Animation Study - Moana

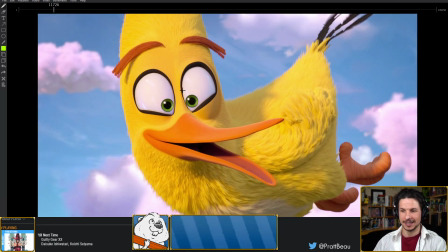(23:30)
And here we see this character's head.
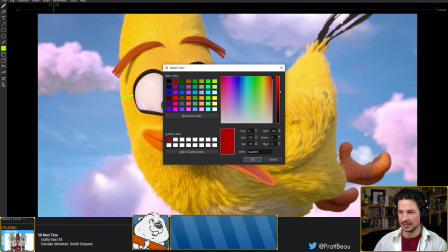(23:33)
If we look at the spacing on either side of his eyes, he is very close to looking straight on.
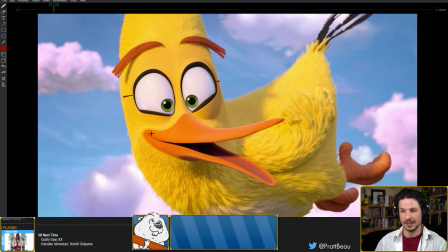(23:40)
It's just ever so slightly rotated. But look at how far his beak goes. The other corner of his mouth is over here. So they really pushed that whole mouth and twisted it just to get this really nice silhouette.
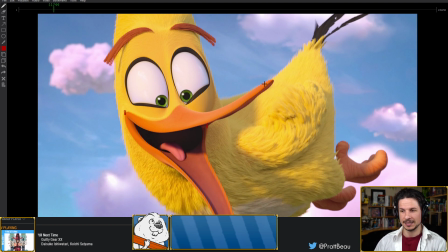(24:00)
Now you can see, look at how pushed that is. The tip of the beak should be like right around here, naturally.
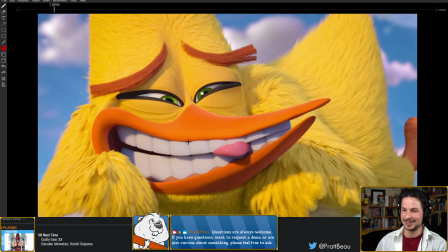(24:11)
So, great facial expressions. At some point, I do want to do an analysis on the animation in here.
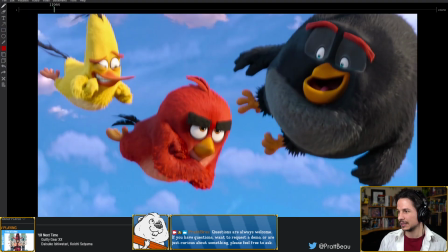(24:20)
But definitely watch for things like that.
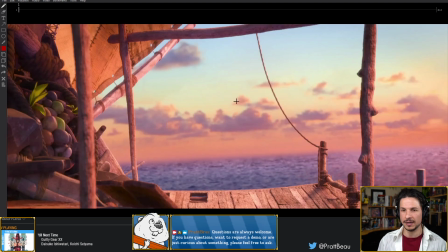(24:28)
It's going to be very important in pushing the appeal and avoiding that symmetry on the face.
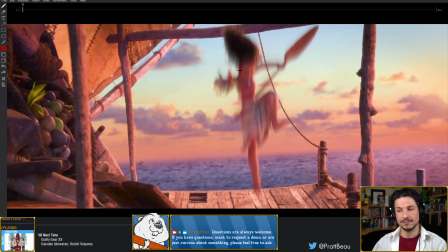(24:38)
It's the same thing as what I was talking about in the posing here. They're pushing the asymmetry of the body to make this appealing.
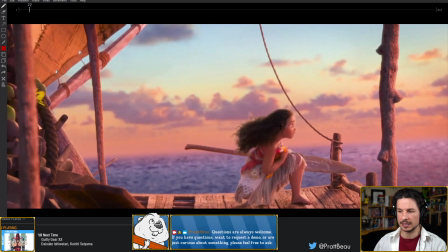(24:46)
Now she lands, beautiful overlap. And this is another thing that I see a lot of people either have issues with or not quite
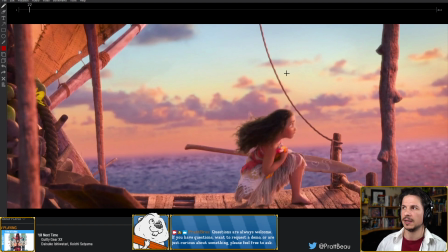(25:02)
put into their animations, is the concept of continued motion. What I mean by continued motion is, in this case, she's fallen from a height, and now she's going to stand up
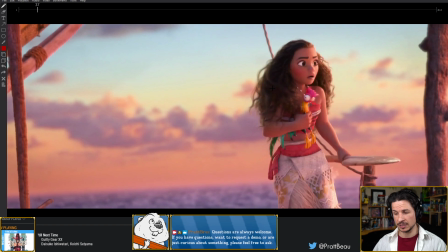(25:19)
because she's being chased. And instead of making it two separate actions, where it's fall, stop, and then stand up, two absolutely separate actions, or making it where she just lands and then whoo, straight back up and it's just one
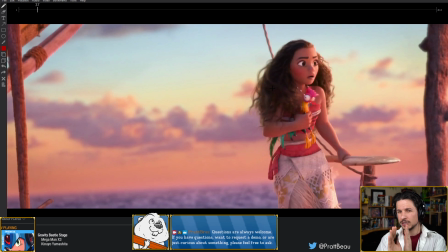(25:37)
action, they merge them and overlap them ever so slightly so that the fall and the land becomes the anticipation for the up. And it separates them enough so that it doesn't feel like one boring act or one kind of,
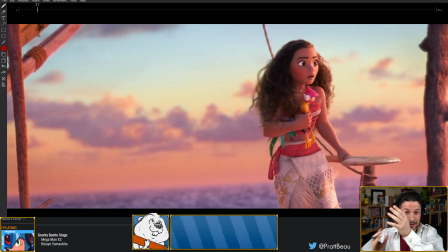(25:56)
I shouldn't say boring, but messy action where it's just the character moving and constantly shifting around, but overlaps them enough that it feels connected.
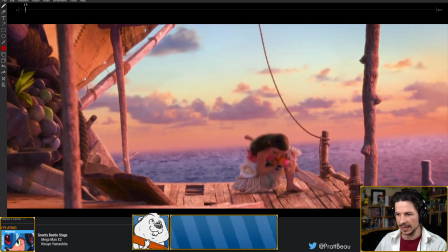(26:07)
So if we watch her head, you can really see it in the head. She hits the ground. We've got this downwards force here. Then it comes up.
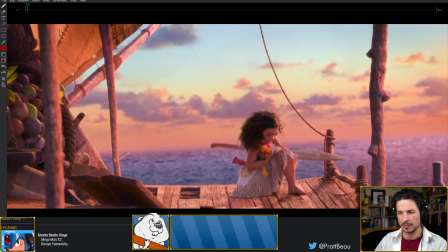(26:17)
And as it comes up, her head comes around.
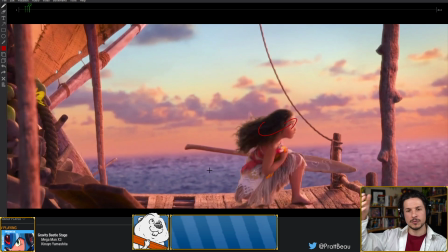(26:20)
And then she uses that momentum, that movement back of her whole body.
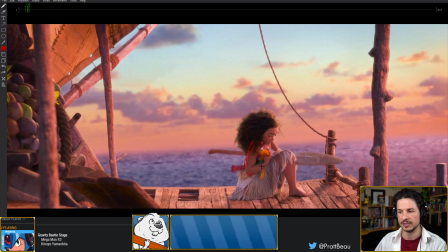(26:26)
It's not just the head. You can see it in the hips, in the chest, all of it. And she uses that to push herself forward.
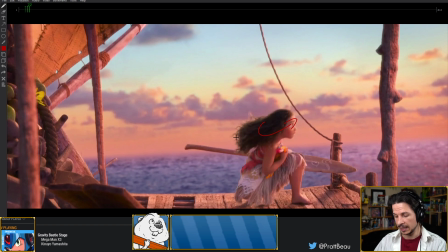(26:33)
It's the same thing as, let's say another example would be, you've got someone, actually this is a clip from the Hulk, the very first Hulk movie, with the Hulk poodle.
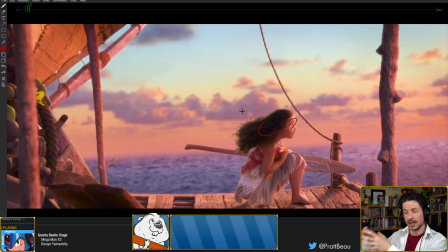(26:50)
There's a scene where he's ripping the top off of a tank and he's pulling and pulling and pulling. And as he lets go, the whole tank kind of tears off. And that motion, instead of, okay, he tears it off, stop, and then throw, which he does, he throws the tank.
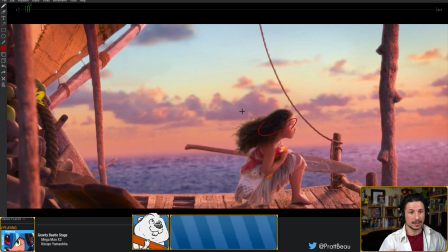(27:10)
He tears it off and then uses that momentum that he got from there to create an anticipation for the throw. So it's not two separate motions, but it's also not just throw, whoo, or like rip, throw, whoo, just merged and totally separate.
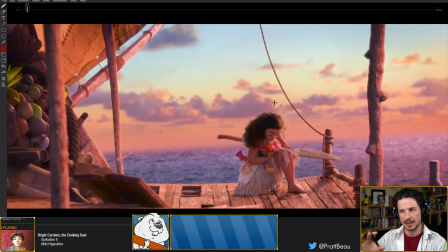(27:28)
There's a little bit of a pause, a little bit of a moment to breathe where the character doesn't just stand right back up.
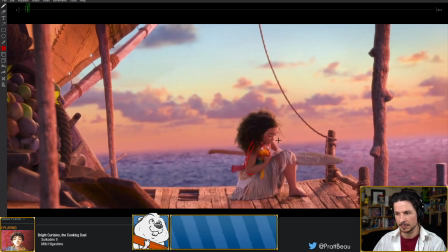(27:37)
There's this little anticipation, up, down, and then around.
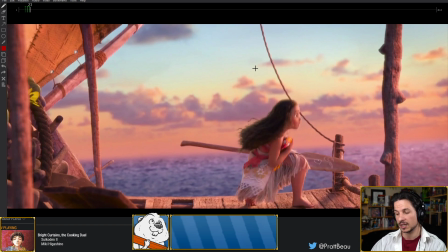(27:43)
that is a great way to make your shots feel connected. That the actions of part of the scene then bleed into the next part.
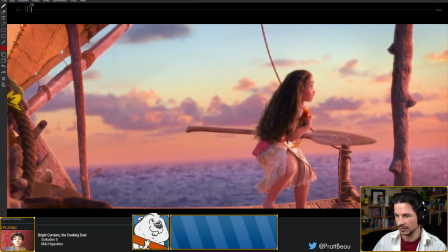(27:59)
Now you've got some great ups and downs here. Lots of weight shifts here.
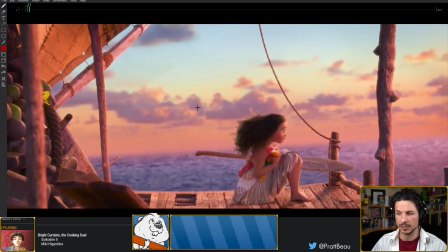(28:03)
This is something else that to really sell weight, just make sure the hips are moving up and down.
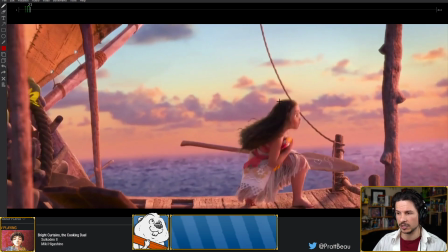(28:12)
If you watch her head motion, look at how much she's bouncing here.
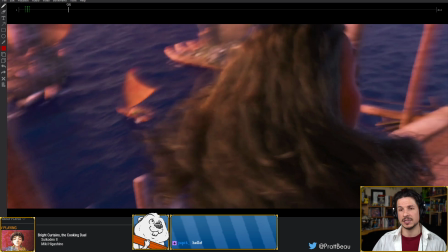(28:17)
Adds a lot of weight and kind of movement to the character. She doesn't just stand up and then that's it.
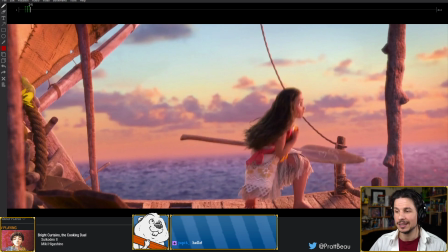(28:25)
She feels alive. And Jupiter, hello! So, great bouncing here.
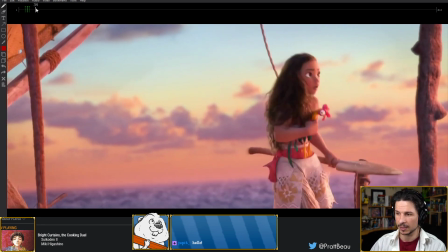(28:32)
Now, going back to posing.
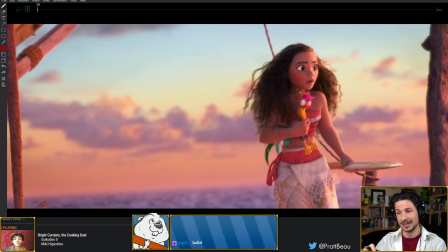(28:34)
And see what I meant earlier about how as you're analyzing animation, my goal was to analyze the posing here. And now we've kind of gone on to all sorts of different topics. That's fine.
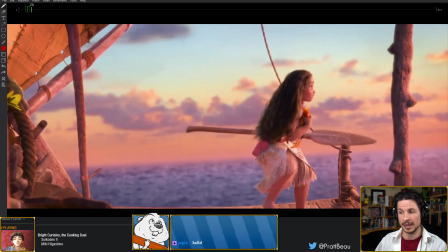(28:46)
When you're analyzing animation on your own, feel free to jump around because you're going to notice something like, oh yeah, the pose is cool here, but oh wait, the landing.
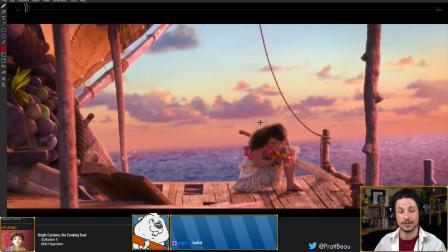(28:55)
Oh, well, that's something interesting there. Let's break that down. But as a learning process,
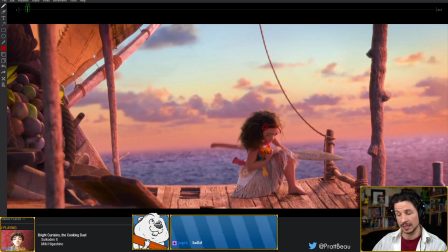(29:04)
do make sure that you get a little bit back on track just so that you can finish your goal of analyzing what you wanted to.
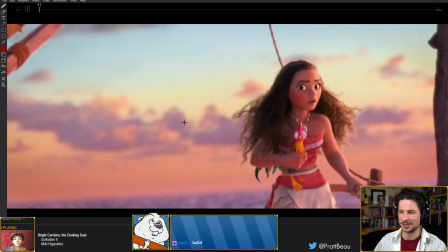(29:13)
Now, I almost went off topic again because I just noticed something else.
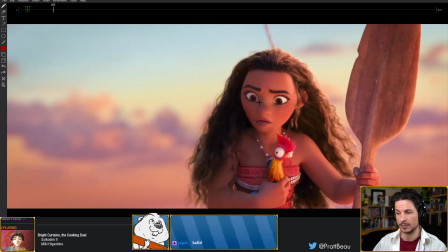(29:19)
So in terms of posing, she comes up and goes straight to camera. And this can be very hard to do.
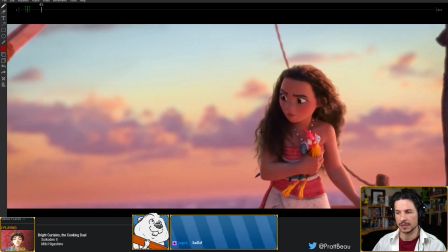(29:28)
So there's a lot of reasons going up to camera like this is going to be tricky.
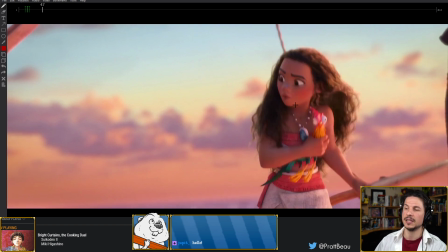(29:34)
First of all, and this is the most common issue I see with students starting out, is silhouette. The silhouette right now isn't super clear if you consider just the outline of the character. We've got the hair, elbow, body. You've got this,
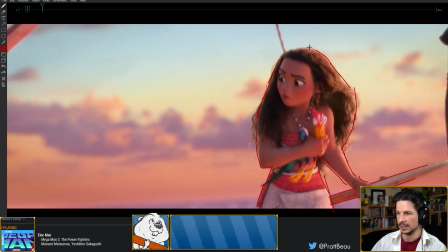(29:57)
and hair, body. This is not a clear silhouette if you were to just fill this in here. All we see is a big mass with an arm sticking out. So why does this work?
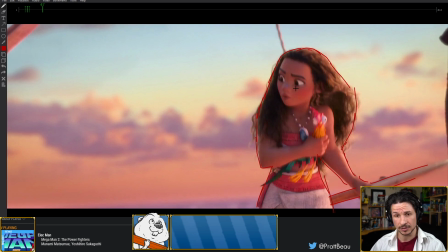(30:12)
Well, we've got color contrast. Silhouette is not just the outer shape. We have color silhouette. So for example, her hair is very dark compared to her skin. This makes it so that we see this form here.
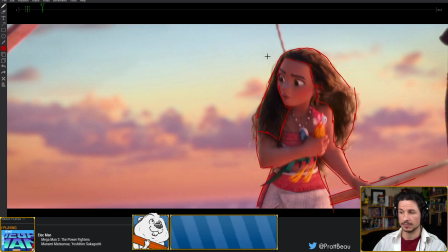(30:30)
So suddenly we see that face. Her clothes are very bright and vibrant. That creates more silhouette and helps to show the form of the character. So for example, because she's straight onto camera, what is very easy to have happen
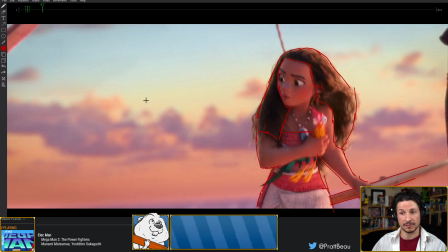(30:48)
is that a character will end up looking flat. So for example, let's just create a basic body here. So something like this. If you were to look at the lines of the body, they would just end up being flat like this.
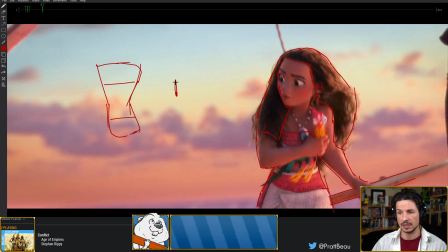(31:03)
Or for example, an arm, if it's off to the side, is just like that. That's not interesting. What we want to do is try to add depth to a character. So for example, for the body,
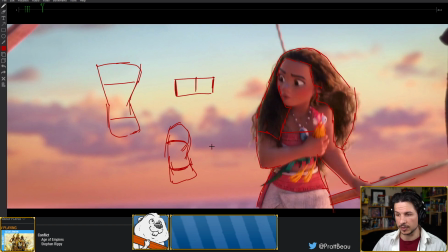(31:21)
making sure we can see the lines forming. This is contour. For the arm, maybe something a little bit more like this, where we see that tube shape of the arm, more like this. That adds depth.
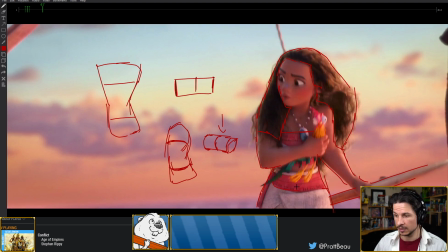(31:41)
And by having these bright colors on this character, we see that on the design, on the belt. The shirt, not so much. This is pretty straight right there.